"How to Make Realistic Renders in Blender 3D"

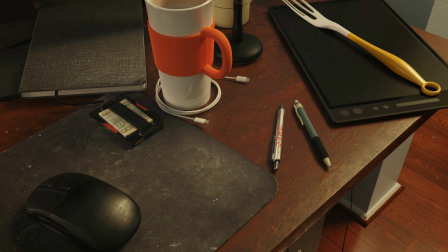Today, I'm going to show you how to get more realism out of your renders. Now, the big secret with getting really realistic renders is actually pretty simple, and that's using a photo reference.
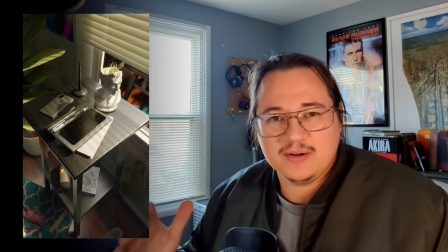Studying things from real life is always better than trying to like come up with it on your own.
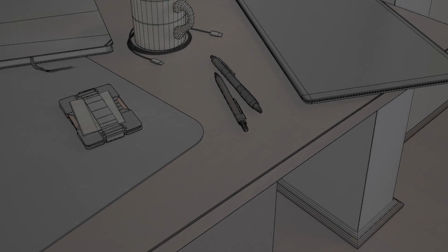When it comes to making your renders look real, the best way to get yourself to learn, understand, and apply what you learn is to do this exercise. So take a photo of something mundane, not overly complicated.
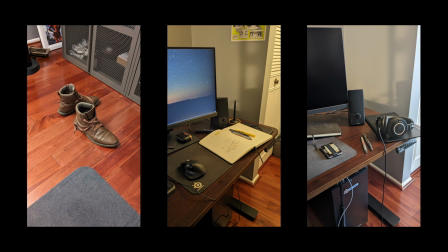And the important thing here is that you don't want to stage it beforehand. The light can be artificial or natural.
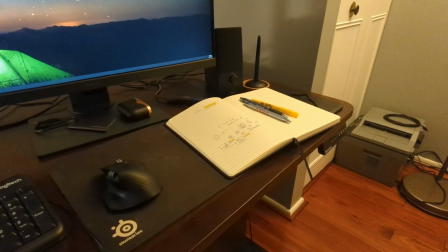But the reason we want to keep everything simple and mundane is because now you'll have to recreate it.
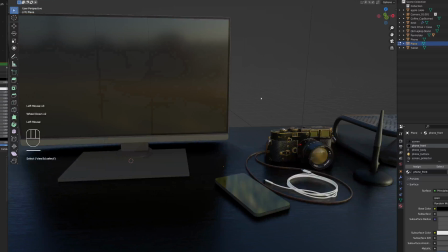You can model and texture everything by hand, but it's honestly faster if you use pre-made assets and textures.
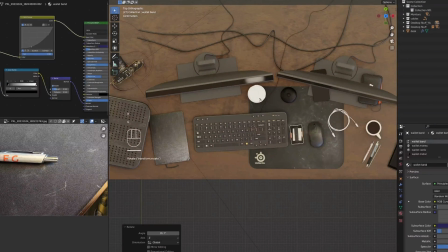Even better if you can use photo textures because they sell the realism. But the meat comes from when you set up your render,
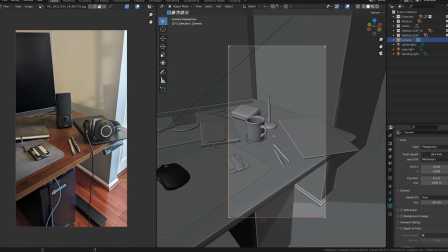trying to match the camera angle, the camera settings, lighting, and composition.
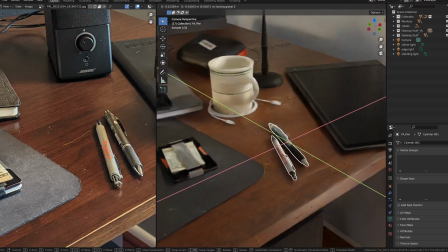Here's where you'll start doing the comparison and spotting the differences between your render and the photo reference.
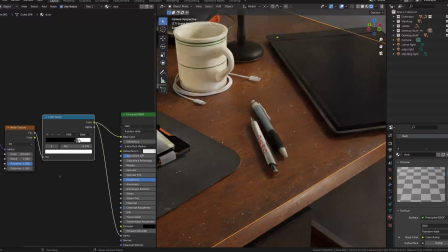And you will learn what's missing from your scene and what makes it look unrealistic compared to the photo.
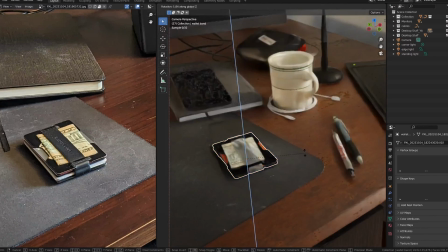It's the camera angle. It's the lighting. It's the orientation of the objects and the relationship to each other. A lot of the time what makes renders look unrealistic to me,
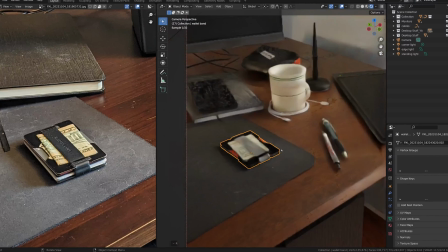even if they have the best textures, the best detail and lighting, it's the staging.
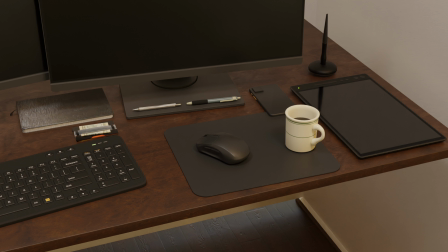It looks staged and unnatural. Things are too evenly spaced. Objects aren't interacting with each other. But we all know the things that are in our house are ours and they have a relationship to each other.
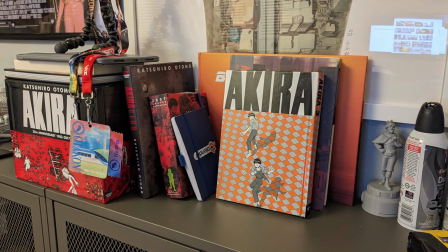The way that things are scattered or grouped together says a lot about what's going on in the moment.
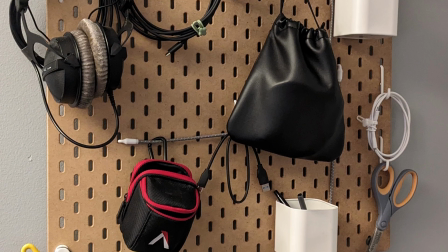This, I think, is one of the most important parts about setting up renders to look realistic.
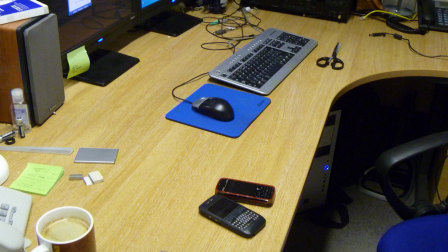People are weird, and we have patterns and odd behaviors that not only make us unique, but also relatable.
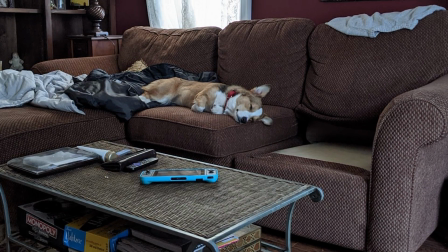This is why I said earlier to take photos of things and spaces that were not staged.
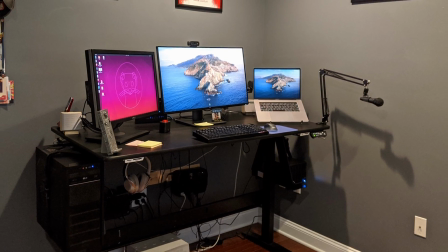Just studying those photos alone will teach you a lot about staging realistically.
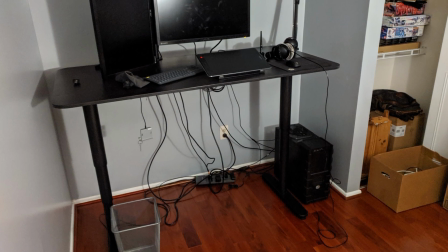It's also a great world building technique because it'll teach you how to dress your
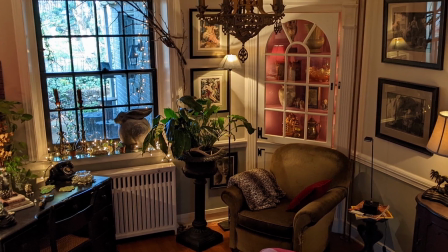settings in a way that looks like someone lives within that world and is going about their day.
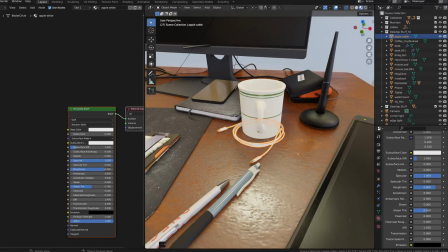So back to the render. I personally like making these little cable loops with charging cables.
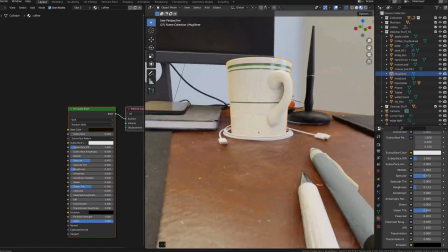I noticed that I always put a cup right in the middle of them. I think it's just a weird like pattern thing.
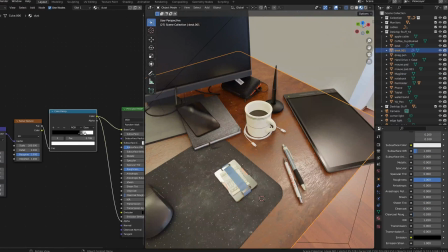I like making things fit nicely together,
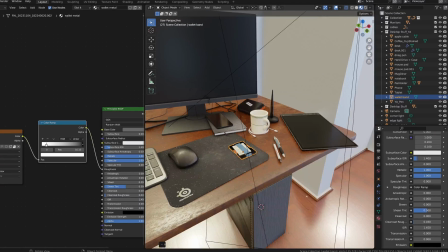but I know I do that. and seeing that in a render tells the viewer a bit about me or the person that uses these items.
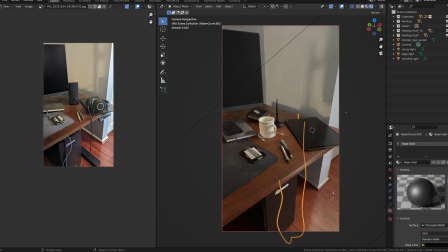After you've got your scene set exactly like it is in the photo reference, we render it and then go into the next part.
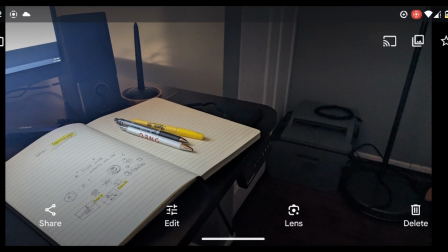Understanding a bit of the camera and what it's doing will help your renders look real a lot more.
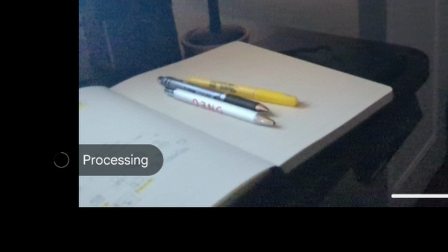When we take a picture with our phone, let's say, the phones are smart and they are doing a lot of post-processing to make the image less noisy punchier and overall more pleasing to the eye especially since the camera is still like a physical camera with like glass and stuff inside of it it's susceptible to lens dust to lens flares and just to like overall noise and other imperfections but that's good because we will take all of that recreate it and then apply it to our renders to make them look like they were taking on a phone camera.
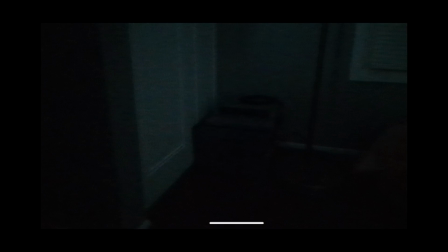So because the smartphone is trying to post-process the photo after it's been taken, it's actually fixing a lot of the things that we would normally be looking for.
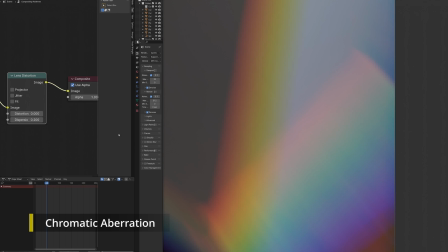So for example, one of the most common things is chromatic aberration.
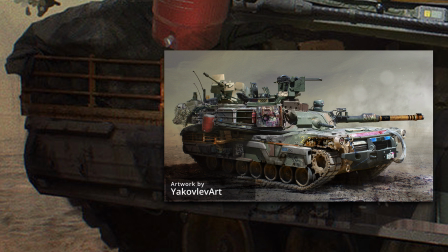That's this color kind of separation thing that happens at the edge of photos. Concept artists love adding this stuff to their images because it makes them look more cinematic.
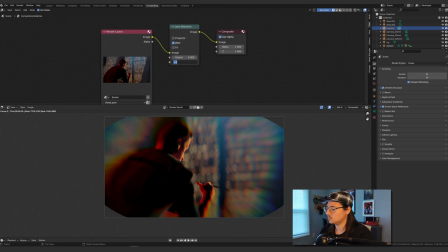And because this is a cinematic effect that's not really applicable to our video and to our demo today but if you want to know how
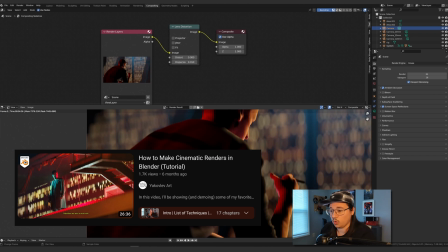to make your renders look more cinematic you can check out this other video on my channel but if you're trying to make a render like this either add
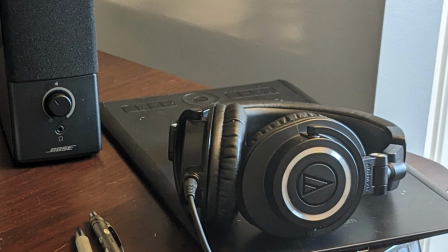it at a very very minor subtle level or don't add at all the next couple things have to do with the
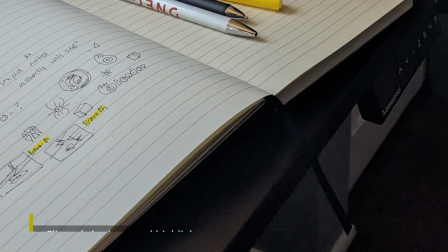limitation of the camera sensor itself so sometimes the shadows will be clipped sometimes the highlights will be clipped.
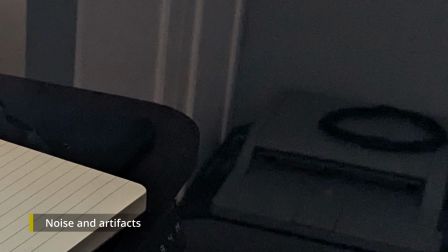And then after that is like the noise. I've mostly noticed it in photos where it's like a dark area or low light.
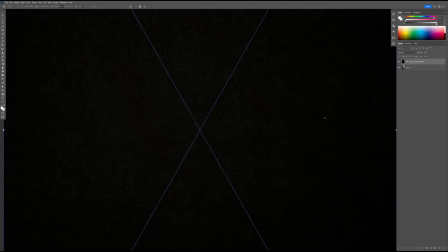I don't really see it like in the highlights as much. So when you add that to your renders, make sure it's more visible in the shadowy areas.
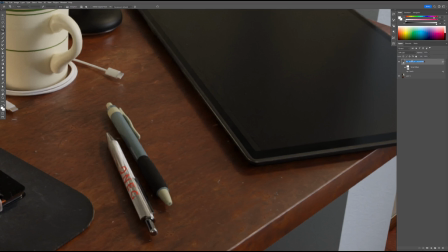Also the compression artifacts, things like that, all great things to slap on your render.
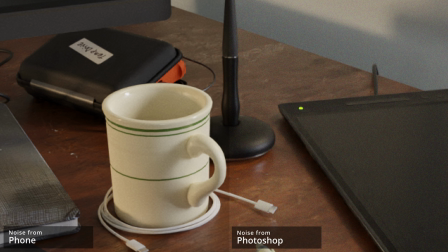The noise pattern in the phone camera though is different than like the standard noise pattern that you can make in Photoshop.
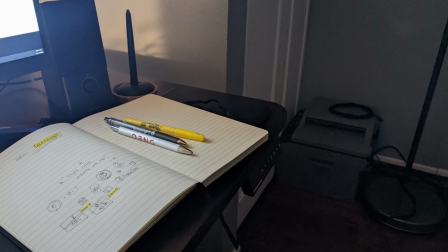So for example, when I take a picture in low light or in a completely dark area using my phone, you can see all the noise.
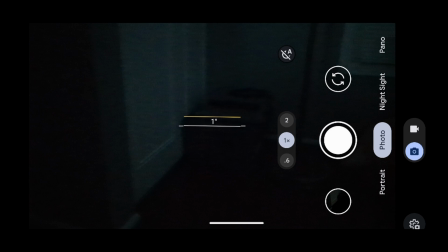Now phones do this thing where even after the picture is taken of like just a purely dark space,
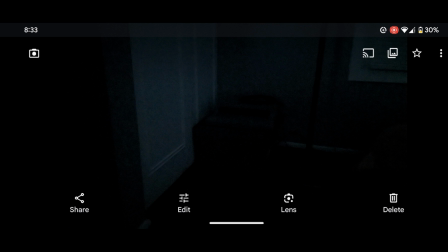it tries to clean it up so it gets rid of a lot of that noise that we kind of want it to keep.
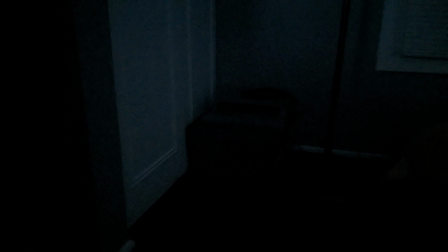We can either use the data from the picture because there's still artifacts and stuff there which could
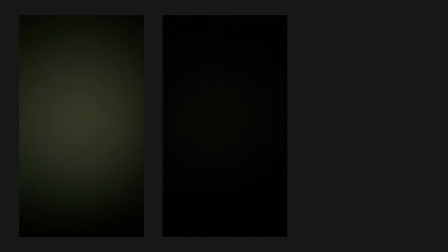be useful or we can just get a screenshot of the raw noise and apply it directly to our renders.
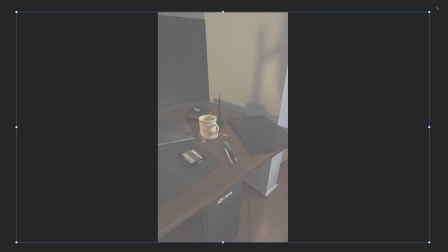After learning this, I wanted to try making a non-standard noise pattern in Photoshop because I like using Photoshop for the noise. It's really fast. One cool way to achieve this is by layering multiple noise patterns over each other to make it look realistic.
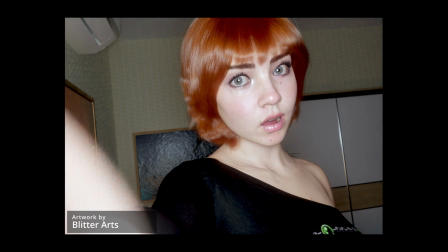Besides this,
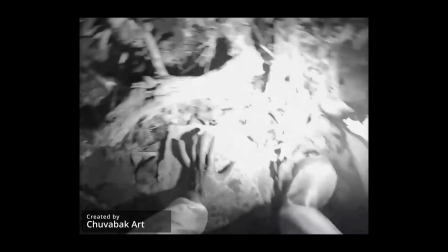sometimes making it look even more amateur or blurry can fool the eye or adding harsher effects like VHS distortion or JPEG artifacts.
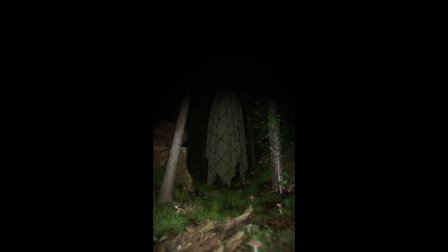Sometimes it's just the lighting that can make a huge difference like these spooky renders that i made i have the lighting very limited there's a lot you can do but i hope that you've learned a lot here and i've equipped you with the knowledge and techniques to try in your work as always thanks for watching and if you want to know more or see more just let me know in the comments down below i always check those out uh this video is sponsored by it's my patrons the patreon is what supports me working on this kind of stuff so if you want to support more content like this you want to just like get updates and get more behind the scenes type stuff, then that's the place for that.
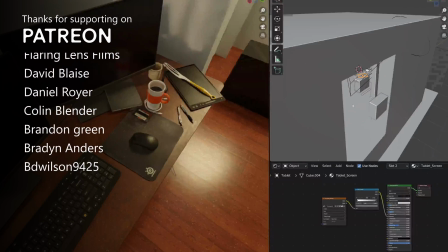I'll also be dropping the project file from this video on Patreon. So if you want that, you want to poke around, that'll be right there. But yeah, other than that, peace and bug grease.